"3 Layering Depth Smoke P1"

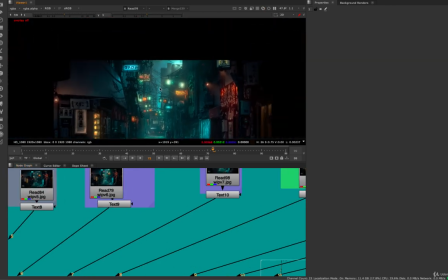493s
So this is like an old version of my comp. You can see it was like too bright, and it just doesn't look good because there's too much.
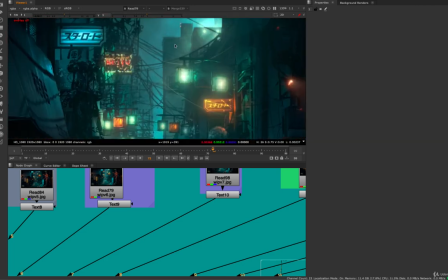500s
The reason this doesn't look good is because there's too much contrast between bright and dark,
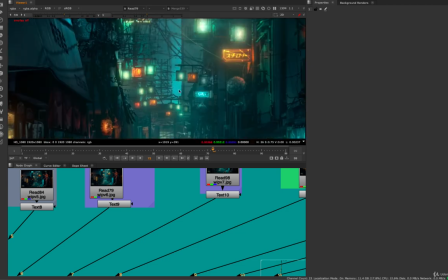505s
and it just looks like your eye goes straight to this really bright point, and the wires were not very good and everything.
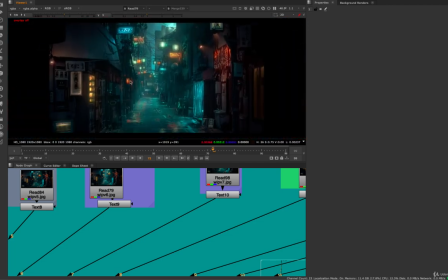511s
So that's why that didn't look good.
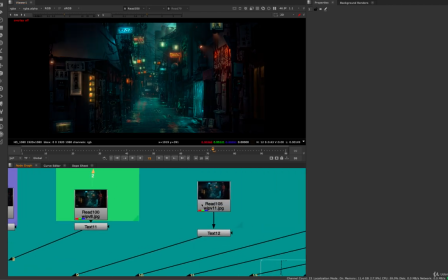514s
So you see I balanced that out, and then I started to add some more contrast back in later, essentially.
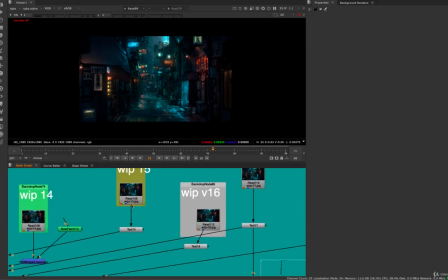522s
So
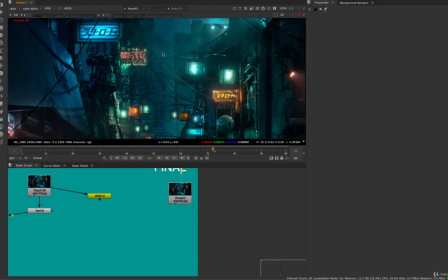527s
honestly, I'm looking at this now, and maybe it would be even nice if we had a couple more clouds that were like brightened a little bit.
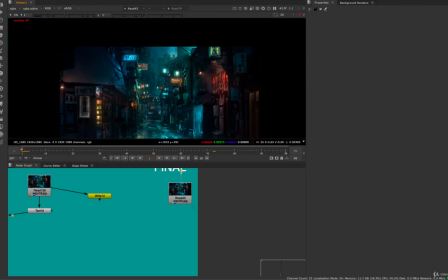533s
So I could obviously go back and improve this further, but I just wanted to show you guys that on your first shot, getting that balance right, it's probably not going to happen. That's something you tweak a lot as a compositor, is the depth hazing.
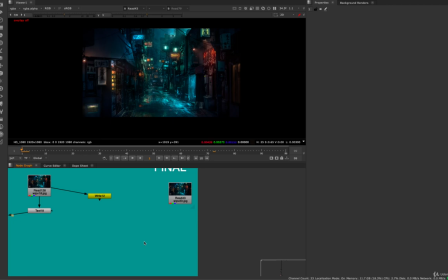548s
It's something that you have to go back over and over and iterate to make it feel natural, and also have a level of contrast that's visually appealing. But I'm looking at this final image and saying, okay, well, maybe I could even go in here with a noise pattern,
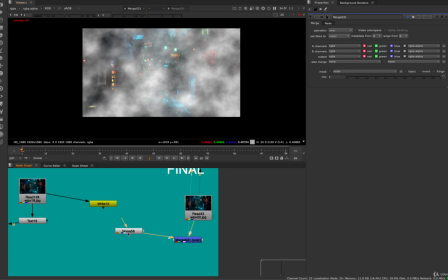562s
merge this over, put some slight blue in there,
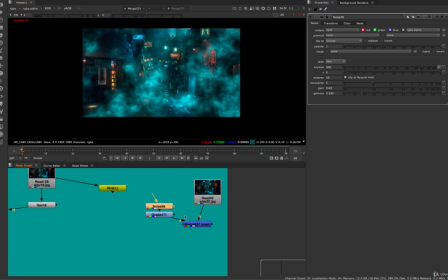570s
adjust the gamma a little bit, have a little bit of detail, and then I would mask this off by that depth pass or whatever.
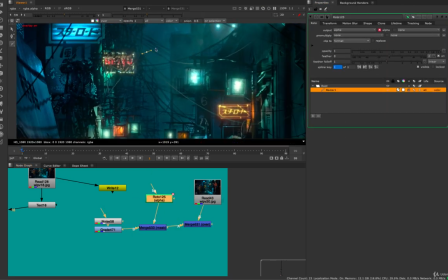578s
But maybe it would be cool if we had a little bit more just detail in this area.
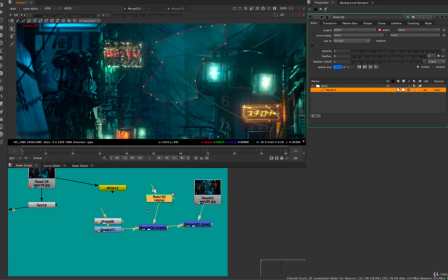582s
You see how it's a little bit flat? We could go in there and just pop some contrast in there.
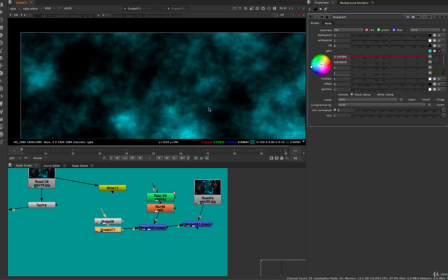587s
And the thing about noise pattern is you got to be careful.
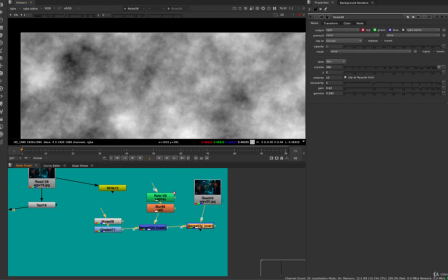592s
If it's too much like this and you merge it over, it's always going to look flat.
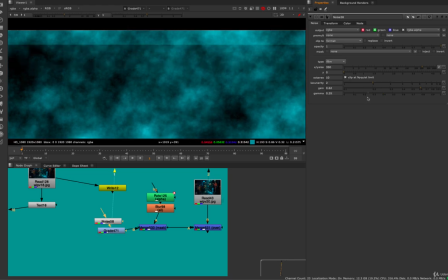596s
So you want to have enough contrast by bringing the gamma down, so that you get distinct cloud shapes in there.
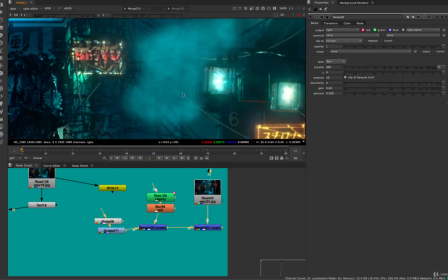603s
Otherwise, it's always just going to look like you're adding something super flat over the top.
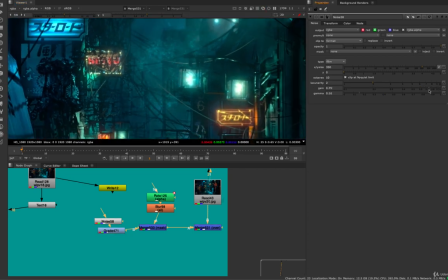607s
You want to do that, and you want to add a little bit of contrast to catch some little clouds like this.
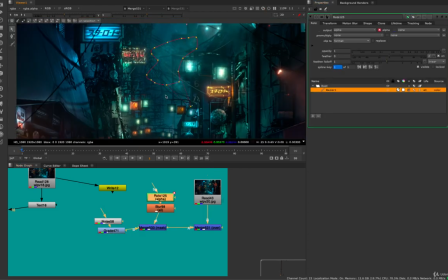613s
So maybe that would have been a nice addition. Would be to add some of these layers in here, and something like that.
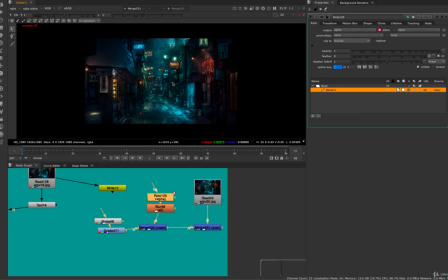621s
Maybe not so intense, but could have helped maybe.
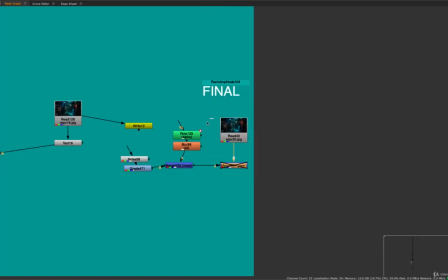626s
But it's like I said, this is something that can be infinitely improved.
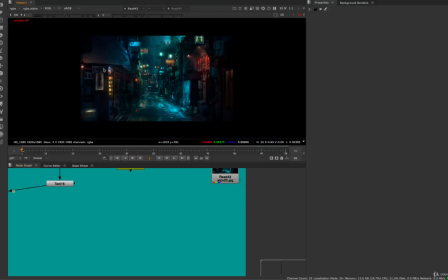631s
And if this was a production shot, I probably would spend another 2 weeks on it or something like that.
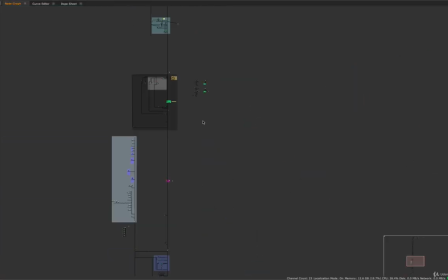639s
But I'm just trying to get this out for the class, so hopefully that'll help you out.
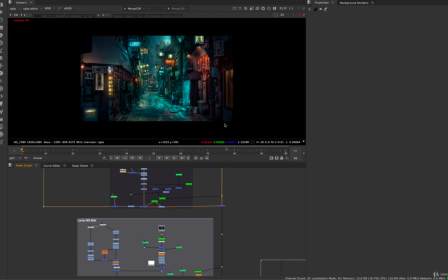644s
So we'll move on to the next lesson, which is starting to talk about some mist layers around some of these lamp elements and some other fog elements.